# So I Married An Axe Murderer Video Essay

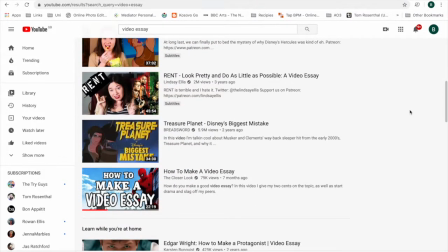(0:00)
I started this summer under the impression that there is a decent video essay on YouTube for almost every film.
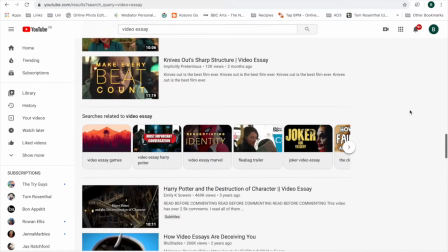(0:08)
Only after promising my mom that I would watch a video essay for every movie I watch until school starts back up, did I find out that I was wrong.
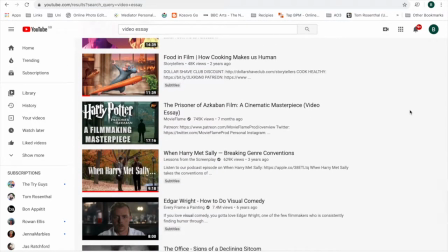(0:17)
So I figured I should at least tempt being the change I want to see in the world by making my own.
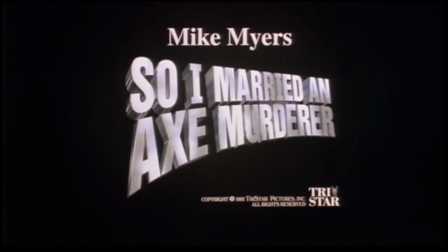(0:22)
Starting with So I Married an Axe Murderer, starring Mike Myers and Nancy Travis.
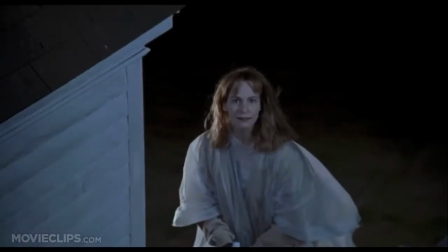(0:28)
My dad often claims that this is his favorite movie, and I grew up hearing the name, but my parents waited to show it to me, and rightfully so.
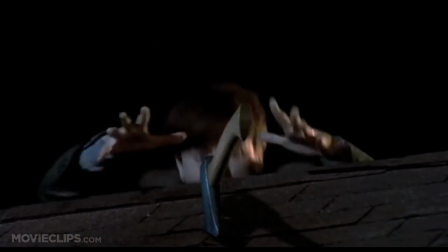(0:36)
Even now there was a little more pasty butt than I wanted to see.
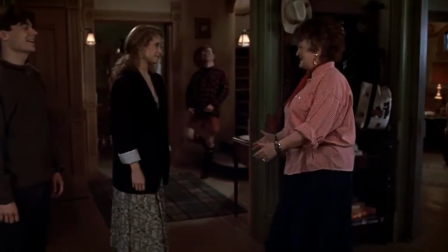(0:40)
But based on the name alone, I was more prepared for a gory crime drama than the delightful comedy this film turned out to be.
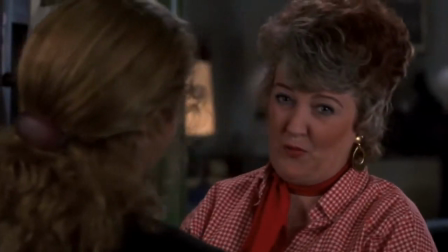(0:47)
When my parents suggest dated comedies, I can be quite hesitant, but this one didn't disappoint like Sixteen Candles did.
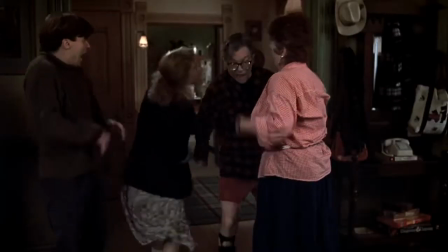(0:54)
The key difference being that this film doesn't depend on making fun of marginalized groups.
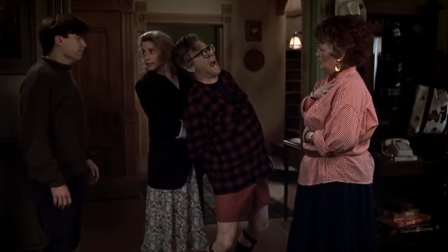(0:59)
Instead, it's actually funny.
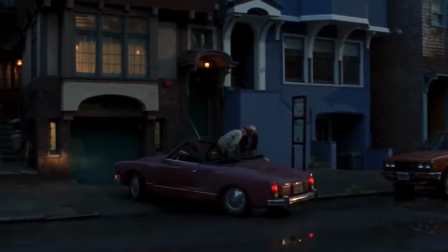(1:02)
The plot itself is a great basis for situational comedy, which is added to by fun, repeating gags, and an exaggerated film style that ties it all together.
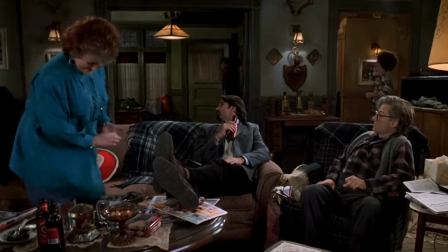(1:12)
The main plot is pretty linear, and I spotted the major twist about halfway in.
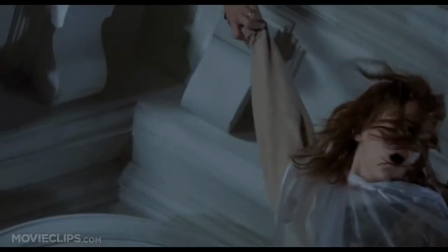(1:17)
But that's okay, because this film isn't a suspenseful crime drama. It's a comedy.
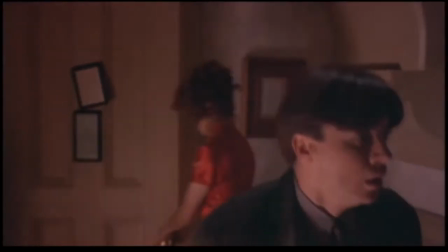(1:22)
Despite knowing where the plot was going, I wanted to keep watching, because the way it got there was fun to watch.
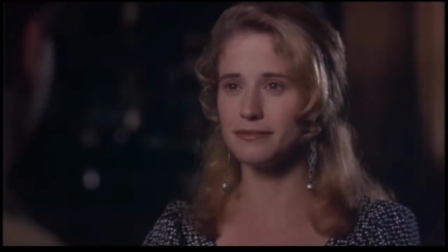(1:27)
Charlie keeps digging himself deeper and deeper into a hole that he doesn't know if he wants to get out of or not, and I was torn right along with him.
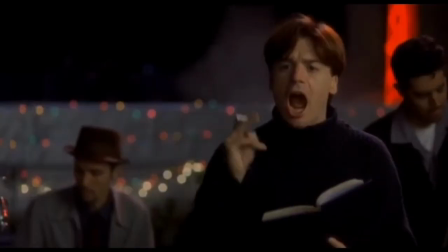(1:35)
Sure, this girl might kill you, but look at that smile. The repeating gags are another thing that make this film enjoyable, my favorite being the beat poetry.
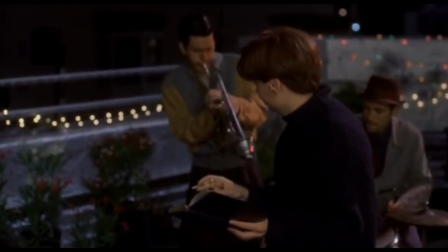(1:45)
Not only is the poem structure good fun and the band an excellent addition, but the varying subjects is a great way to check in on Charlie's mental state throughout the film.
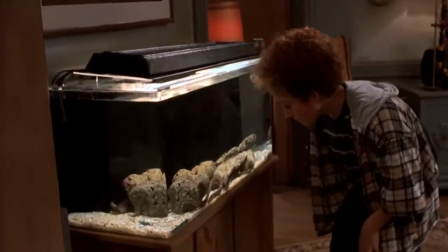(1:54)
The most memorable parts of the film are the side plots. The first side plot we're introduced to is the police officer best friend.
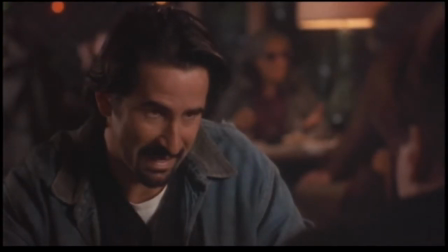(2:02)
As a character, he provides a lot of plainly stated insight into Charlie's motivations.
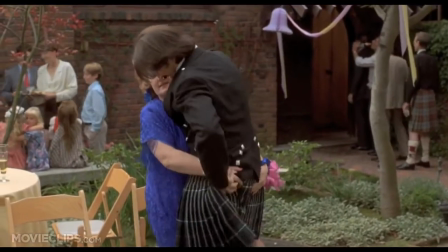(2:07)
As a side plot, he's mostly even more comic relief, but his banter with his police chief is funny.
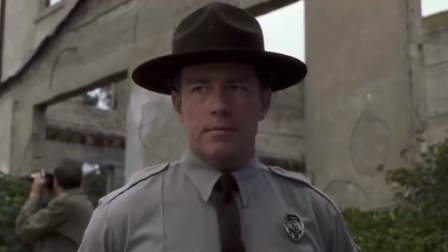(2:12)
And there are also several cameos throughout the film that work well because they use people who are often seen in similar style comedies.
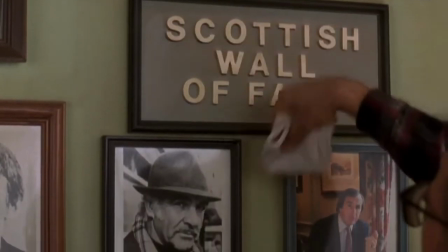(2:20)
The second side plot is the reason most people remember this film, the Scottish parents.
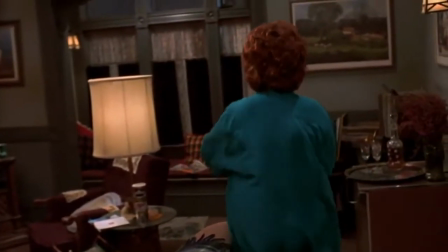(2:25)
Mike Myers, playing his own father in an accent that was a precursor to his Shrek, steals the show.
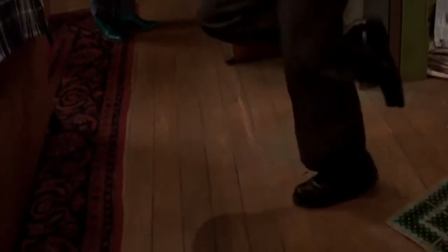(2:31)
Sure, the characters are caricatures, but not by that much.
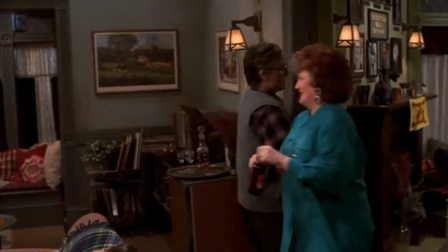(2:34)
I know from experience that Scots outside of Scotland act more Scottish than Scots in Scotland.
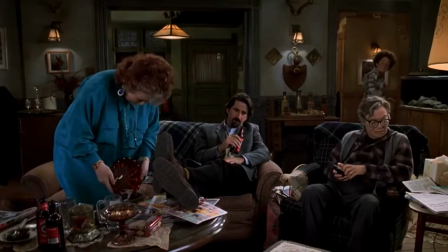(2:41)
The insistence on Scottish food and drink, but the dismissal of haggis, cracked me up.
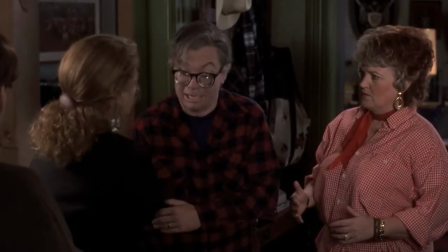(2:46)
This storyline is not only the most memorable of the film, but a driving force in the plot.
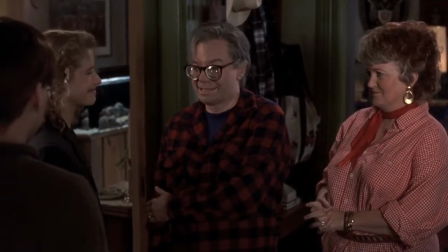(2:51)
It is at his parents' house that he first hears of the axe murderer, and then when he gathers some of the key clues as to Harriet's possible identity.
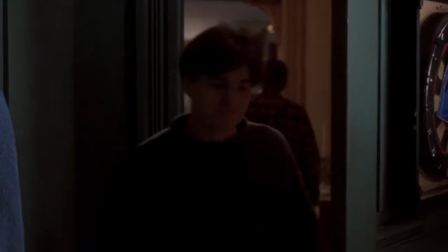(2:59)
So something that really stood out to me in this film was how I really cared about every side plot, which is rare, especially in comedy.
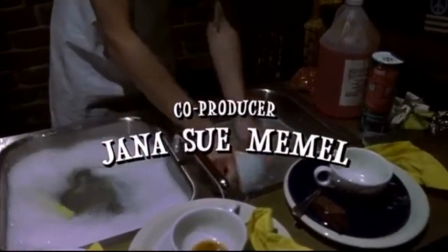(3:07)
Now, the script can't do all the work in a film. the camera has got to do some. The opening shot is a great example of creative camera work.
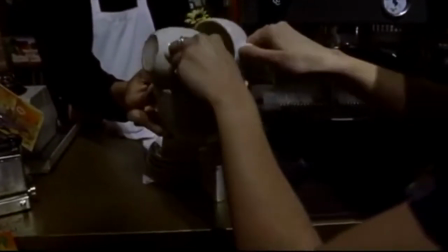(3:14)
This film is designed to show off the best of San Francisco.
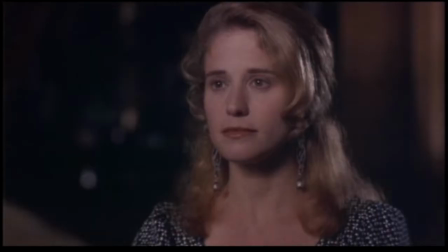(3:17)
It highlights the bay, the Palace of Fine Arts, Alcatraz, and even the weather.
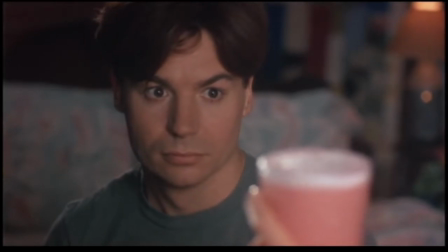(3:24)
The comedic suspense throughout the film is highlighted by the frequent use of cutting in or zooming in on Charlie's horrified face.
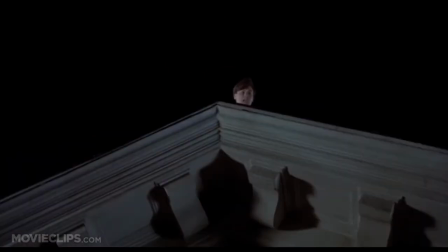(3:32)
I've seen the film referred to as Hitchcock-esque.
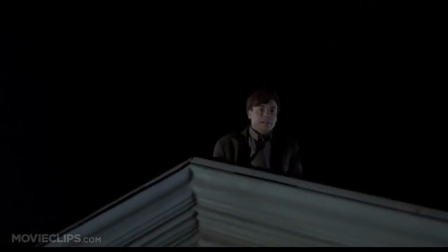(3:34)
It does rely on camera and editing styles used by Hitchcock and in other thrillers, especially in the final rooftop chase.
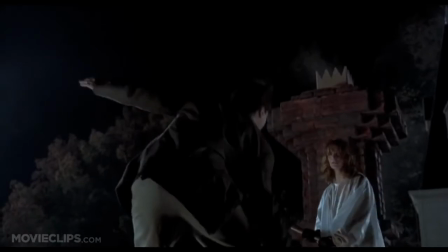(3:42)
There are many direct references to Vertigo.
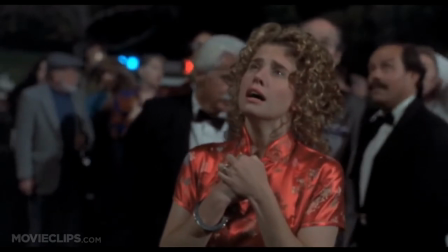(3:45)
So I Marry a Naxx Murderer draws on the conventions of a thriller to build tension but releases it through comedy rather than violence.
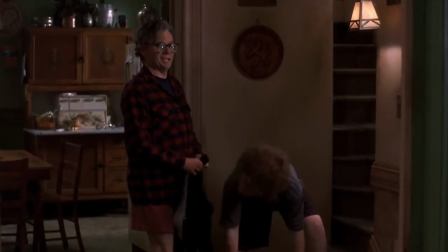(3:54)
So the first question to ask when viewing a comedy is, is it funny? I think it is.
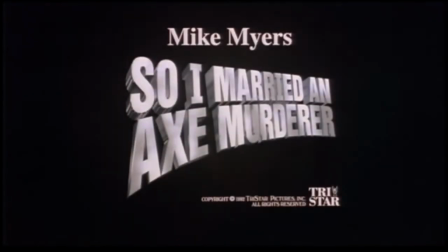(3:59)
The second is why, and I hope I have answered that.